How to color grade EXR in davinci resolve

Maybe add just a little bit more contrast, bring up the mid-tone and the shadows a little bit, and bam, we have an awesome looking image
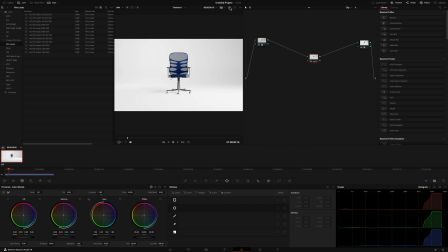from this to that. Super simple. Three simple little notes and of course you can always just go ahead and add any other type of notes or color grading that you would want to into this.
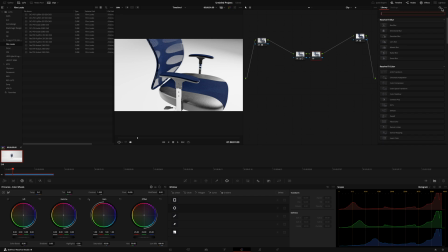Something that I like to do if you have the paid version of Resolve, what I like to do is just go over to the film look creator, add that in the middle. I know it kind of turns it weird and green. do a simple clean slate and this is kind of my go-to for everything add a little bit of bleach bypass a vignette
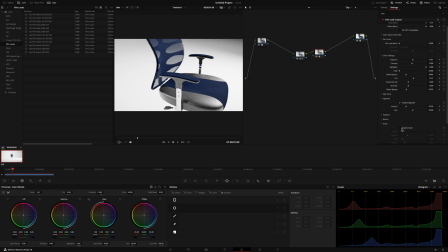add a vignette and add some grain I love adding grain to my 3d renders because I think it just gives it a little bit more texture and a little bit more love and again pretty simple pretty subtle but I feel like it adds a lot to the image to make it look a little bit more realistic.
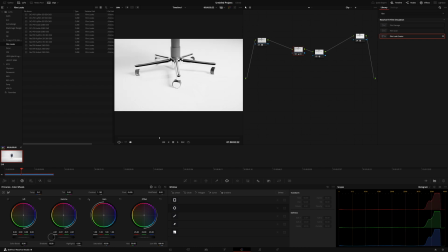And of course, we can always go into here and just dial back some of these shots and scenes or bring them up a little bit. So that is how to color grade it really quickly inside of DaVinci Resolve, your EXR files. Again, all you need to do is grab one of those LUTs over here. So you're going to right click the node, go to LUT, add the filmic on your first LUT. We're going to add the linear to base encoding and on the final node over here we're going to add a lut and you can choose any one of these contrast luts over here medium to high contrast medium to low contrast very high contrast very low contrast and you can add those in and
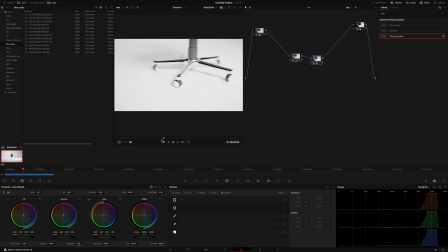then color grade in between those two nodes to create the look and style and feel that you want from your product animation and
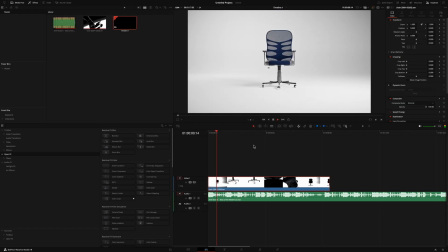of course i read out of that song that we did inside a blender and so now we have everything synced up to the beat and looking great. You can go ahead and once that finishes press O for an out point and then I'm going to go ahead and just cut the song right here.
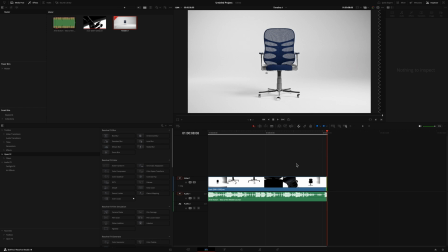I don't need those last couple frames. Head over to deliver,
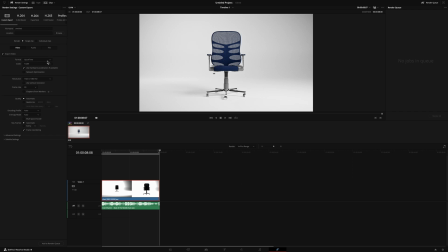name this and you can always change this to an mp4 and do whatever flavor or do whatever type of export that you would like to do for your animation, and you're all done.